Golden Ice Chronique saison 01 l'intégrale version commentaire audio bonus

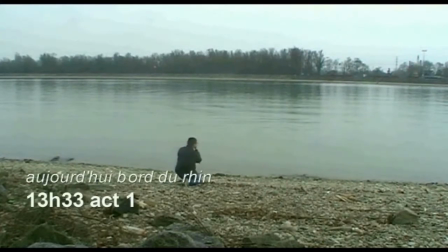[5:51]
charisme mais malheureusement j'ai dû m'en séparer après le premier épisode pour des raisons personnelles donc ça ça a été la première journée de tournage c'était en mars
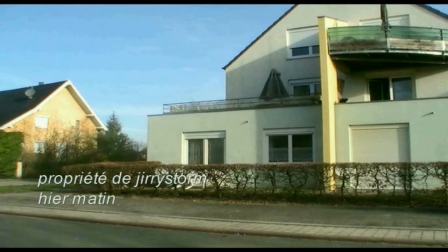[6:01]
quand même une grosse différence au niveau des cheveux donc c'est une scène que j'ai rajouté par la suite on voit déjà
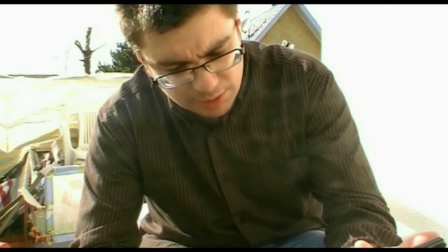[6:07]
une petite différence de taille de cheveux et cela je l'ai vraiment tourné à l'impro ça fait partie de ces petites scènes que je n'ai pas répertorié
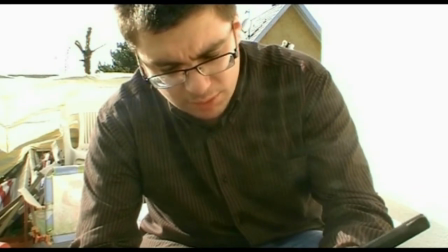[6:16]
dans dans le script original j'ai fait pas mal de retouches par rapport aux divers petits tracas des petites scènes en plus pour expliquer
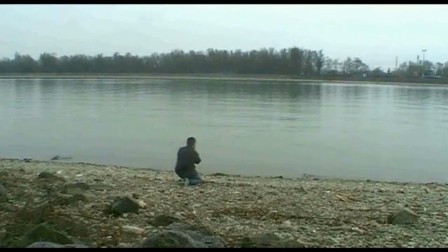[6:24]
l'histoire de parce que l'histoire comment dire de de meubler donc ça donc c'était en 10 mars,
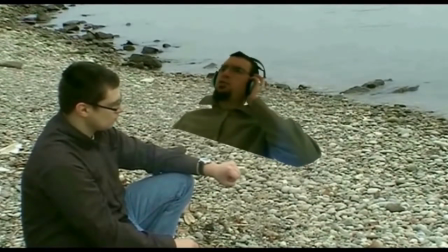[6:31]
ça c'était aussi moi donc là la L4 avec l'incrustation
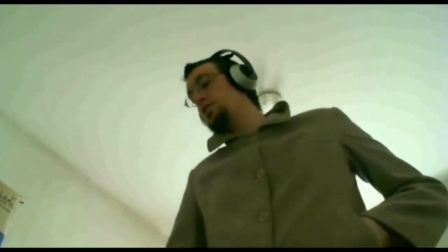[6:37]
type hologramme je trouve que ça rendait super bien mais bon par rapport aux angles ça collait pas donc j'ai décidé de
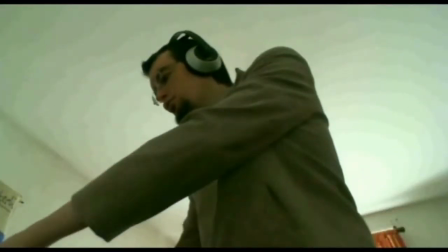[6:43]
remettre plusieurs fois la caméra d'origine avec le son fond à lui
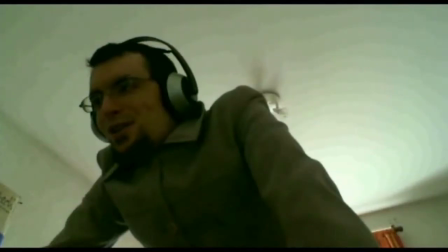[6:50]
et je suis plutôt content parce que bon à la base le fond blanc pour faire un fond neutre c'était pas évident,
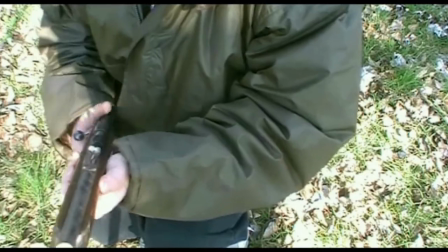[6:56]
j'ai bien modifié, ça c'est un Vendelongriff, c'est un une vieille carabine, donc là ça va être le petit reflet,
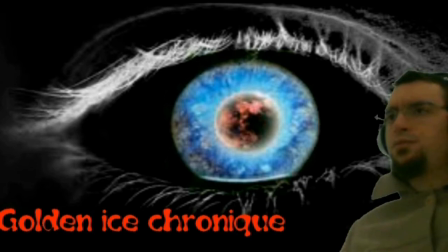[7:04]
et voilà donc ça, ça rampe moyennement, ça fait un petit peu James Bond,
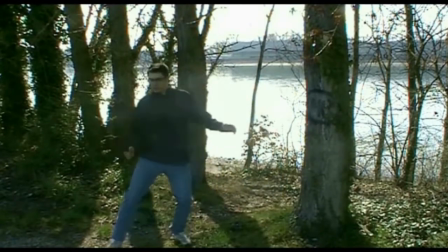[7:08]
sans trop pousser en détail et voilà, moi je trouve que c'est les petites postures,
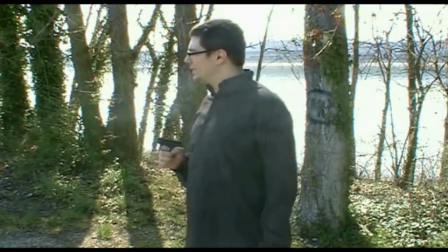[7:15]
ça le fait bien, ça donne un petit charisme à Jerry Storm et la voiture qui va apparaître en fait,
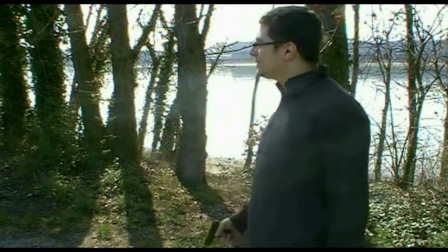[7:22]
au début c'était pas c'était pas prévu, mais c'est une idée que j'ai eu quand il quête m'a dit merci pour la voiture donc vous n'êtes pas
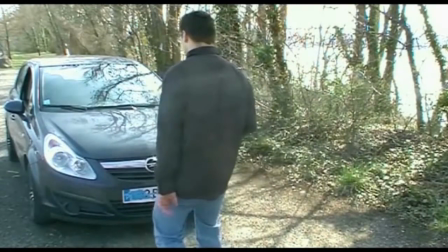[7:30]
vu mais si vous faites un arrêt sur image quand elle apparu on me voit en reflet en milieu de la voiture
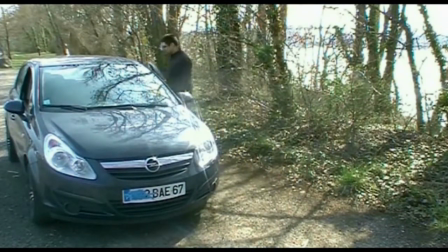[7:35]
donc ça c'est vrai j'ai même pensé à mettre un petit peu de bleu sur la sur la voiture donc là on
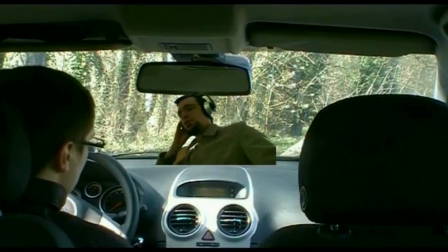[7:42]
voit bien que c'est vraiment ma bagnole le siège tout est vraiment sur mesure donc deuxième apparition
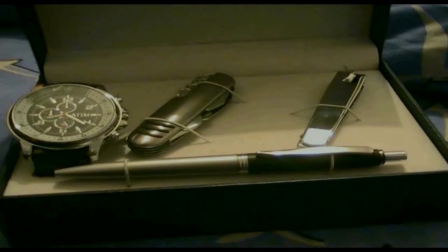[7:49]
typographique alors là on a un petit bruit de malheureusement de l'évite qui
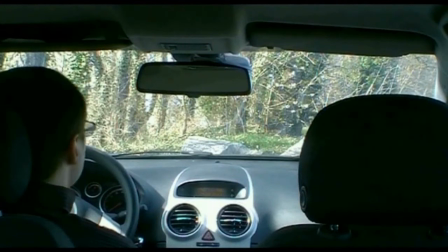[7:54]
descend si vous de couper ça au montage donc ça c'est pas dramatique mais bon
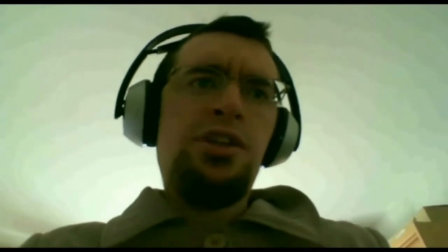[7:59]
voilà je trouve que l4 a vraiment vraiment
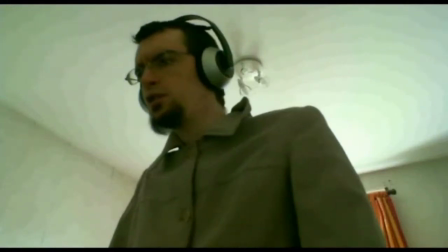[8:03]
joué le jeu à la perfection par rapport à parce que lui comment dire il n'avait
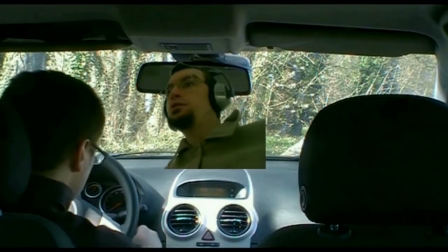[8:08]
pas le méreplique il avait que l'écrit et au niveau du jeu d'acteurs je pense que c'est certainement parce qu'il connaît relativement ma persuadé il a vraiment assuré
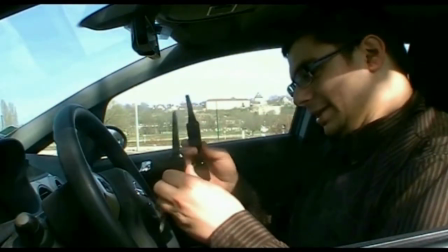[8:16]
donc cette petite scène alors je jeudi à par rapport à sylvie qui est donc vesper la petite je sais pas à plusieurs
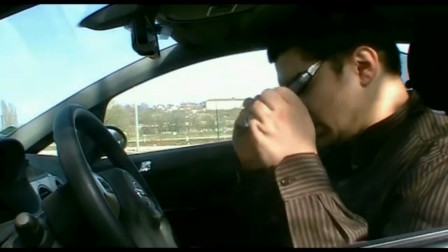[8:24]
fois plusieurs fois j'ai jeudi ça ce genre de choses qu'elle est petite je sais pas si c'est instinctif parce que bon ça qu'elle est même plus
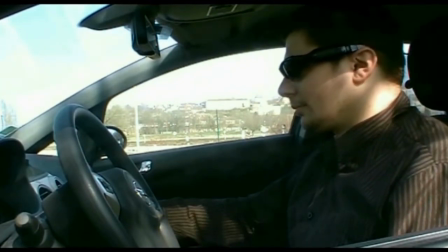[8:32]
grande que moi alors les lunettes caméra ce sont des vrais lunettes caméra que j'ai acheté au magasin pearl mais malheureusement étant très
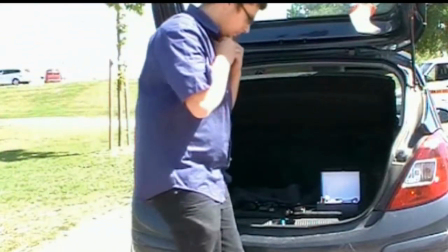[8:40]
très myope j'ai les utiliser assez peu donc là encore une scène qui a été rajouté là
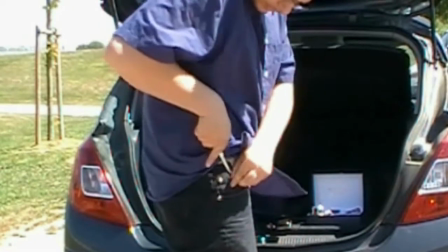[8:47]
Là ça a été très difficile de tourner J'ai tourné tout seul
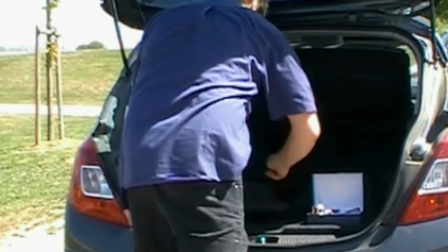[8:50]
Et en fait il y avait des gars qui faisaient le jardinage C'était affreux Pour ça j'ai du couper le son J'ai
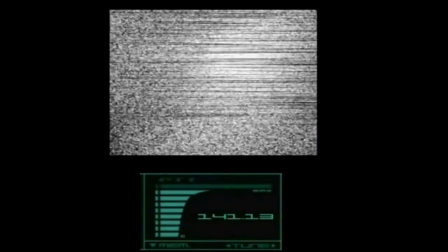[8:57]
du zoomer pour pas qu'on les voit Donc la première apparition De Metal Fox Metal Fox à la base il ne devait pas
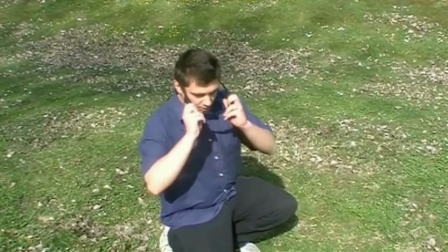[9:05]
Interpréter ce rôle C'était le frère de Raphaël Qui nous a ajouté en plan
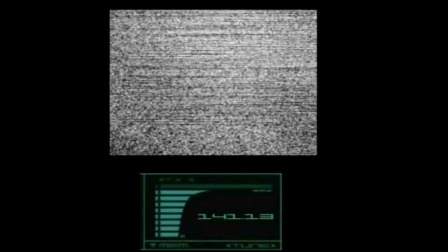[9:10]
Mais bon je me suis dit autant mettre une personne Que j'apprécie vraiment Et puis ça me fait
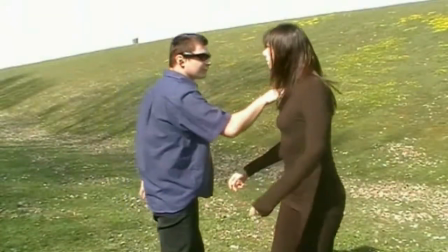[9:14]
bien plaisir de faire participer metal fox donc voilà première rencontre
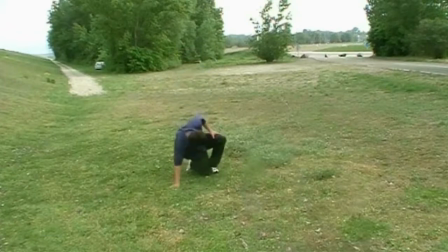[9:19]
avec sylvie moi je trouve que ça ça rend pas mal malgré que bon les effets spéciaux j'avoue surtout cela je trouve pas top top j'aurais bien voulu les retravailler mais bon voilà les capacités de pour faire le montage vidéo ne sont pas au top
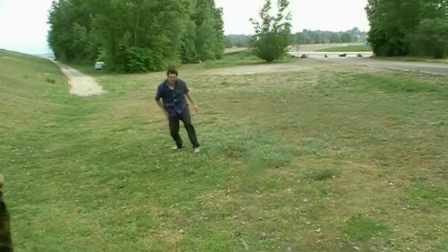[9:37]
ça je l'avoue c'est comme l'écriture je suis assez moyen mais bon voilà après tout alors là je suis très fiers de ce plan ou en fait la camara
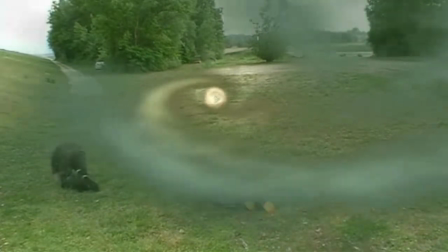[9:45]
et entre les deux personnes et là voilà le stylo sonic qui absorbe l'atmosphère ça je trouve
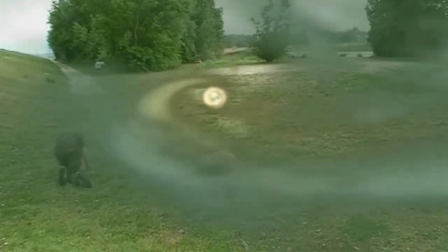[9:53]
ça rend super bien donc les petites phrases qui se disent c'est de l'impro voilà une fois de plus temps en temps moi j'aime bien laisser un petit peu mes acteurs va faire ce
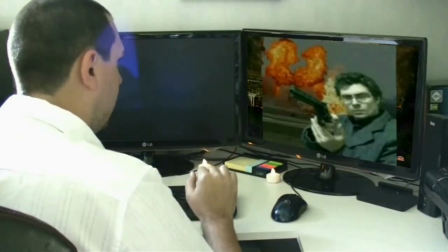[10:01]
qu'ils veulent donc apparition de et jeremy qui est là une des grosses good star voilà des petits trous d'ailleurs il
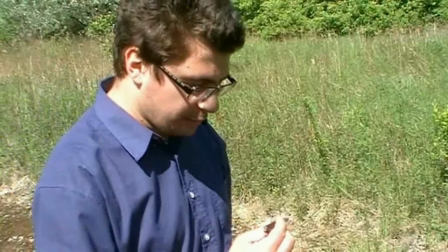[10:10]
c'est lui qui fait la fin de l'épisode 3 donc là ça a été nouveau une scène que j'ai enregistré tout seul qui a été rajouté pour expliquer qu'est-ce
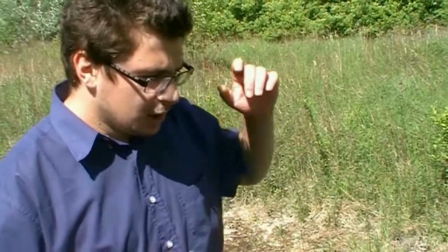[10:18]
que c'était le stylo Sonic parce qu'en fin de compte quand j'avais fait les images sur Facebook, il y en avait qui croyait qu'en fait c'était un genre de bullet time
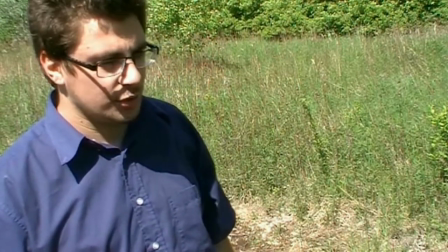[10:28]
histoire de coller plus et puis là j'avais oublié de mettre les lunettes donc j'ai eu l'idée de faire la téléportation
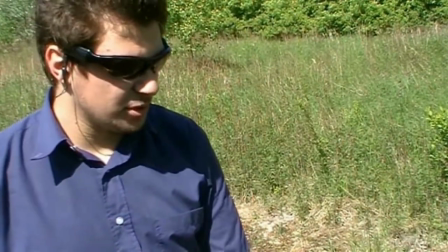[10:37]
c'est des petits effets spéciaux qui ne devaient pas être à la base
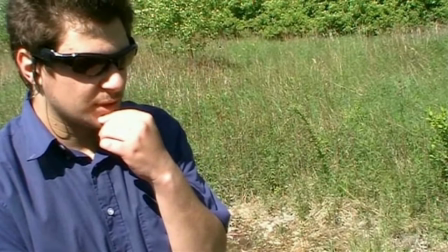[10:41]
mais en fin de compte je trouve que ça rend bien et puis voilà je trouve c'est plutôt sympathique oui j'avoue
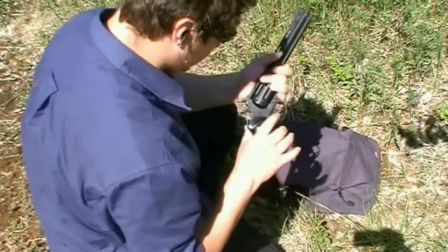[10:48]
j'ai un petit peu trop abusé de la téléportation mais ça me donnait un petit peu plus de crédibilité par rapport aux armes parce que j'aime pas dans le jeu
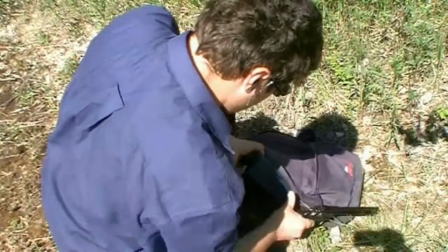[10:55]
vidéo le gars il a 50 flingues sur lui il faut bien qu'ils transportent donc je me suis dit hop une fois de plus j'utilise cet effet donc
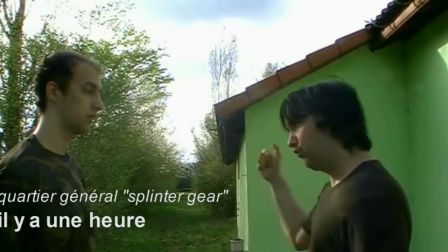[11:04]
là il ya l'ami rafael qui engueule fox fox die
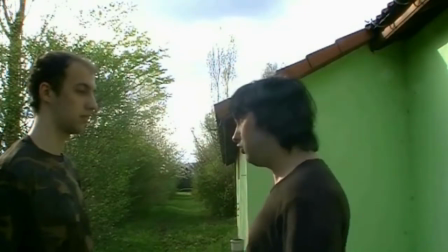[11:09]
et je trouve que ce côté super bien joué ce moment Surtout que nous
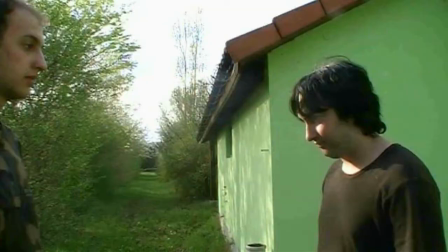[11:14]
on s'est amusé à lui refaire plusieurs fois La scène où en fait il doit courir
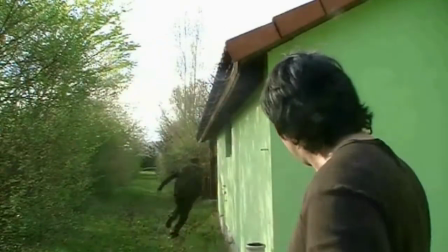[11:18]
C'était vite pour le taquiner C'est vrai que c'est un petit peu le jeune Le jeune de la production Et voilà En tout cas Scotty,
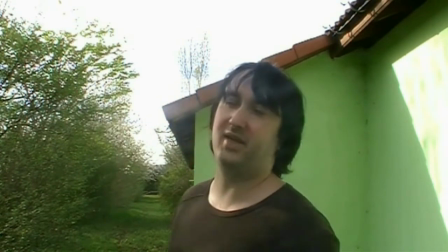[11:26]
je lui ai donné du galon C'est lui le docteur Bluestone Et voilà Raphaël Qui nous a bien donné du soucis sur certaines scènes
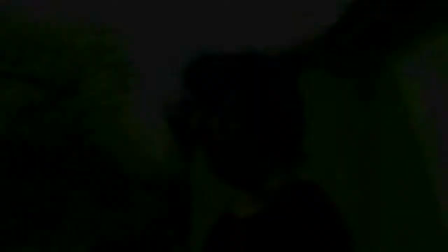[11:34]
Je me rappelle pour tourner 30 secondes J'ai des fichiers de 30
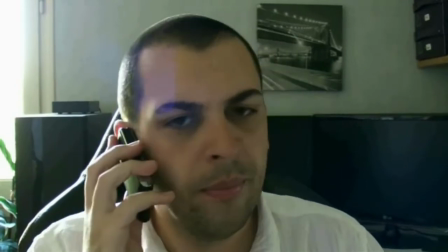[11:39]
30 minutes quoi Deuxième apparition de Edgérami Au téléphone
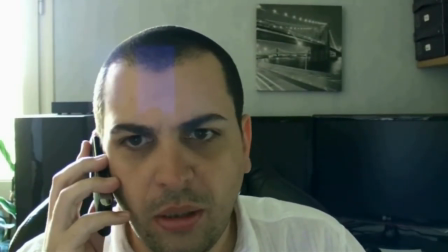[11:45]
Qui fait la proposition en fait A Fox Die de devenir Nouveau Bloodstone Et donc il y en a qui n'avaient pas compris Qu'en fin de compte ils lui demandent de le tuer
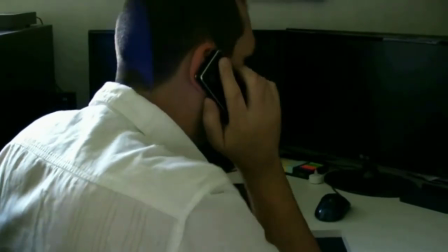[11:55]
Donc c'est vrai que Splinter Gear Ou Splinter Chien pour certains Bah c'est une organisation Qui n'aime pas les gars
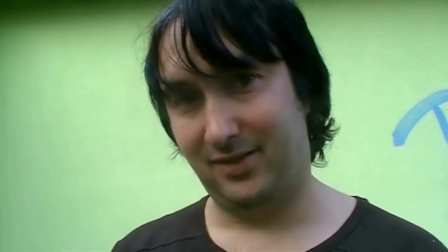[12:02]
Dans le genre de Bloodstone Et d'ailleurs on en a même imaginé Qu'il y a tout plein un genre de dynastie de Bloodstone
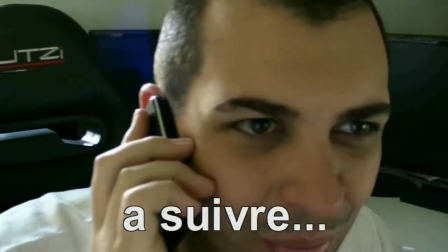[12:10]
Vous verrez ça peut-être à la fin des prochains épisodes
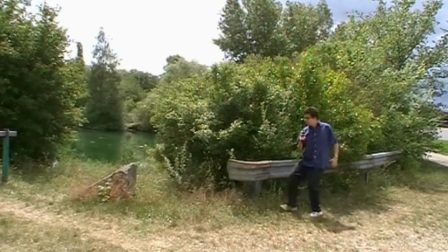[12:14]
Ah bah j'ai quand même laissé le morceau Donc ça c'est le deuxième tournage Donc le deuxième épisode
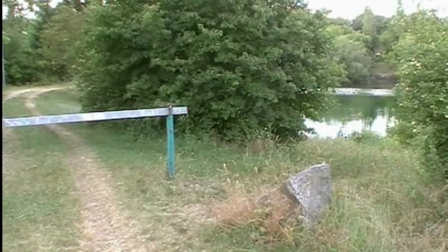[12:21]
Et moi je trouve que ça rend super bien Donc petite apparition d'unigmatique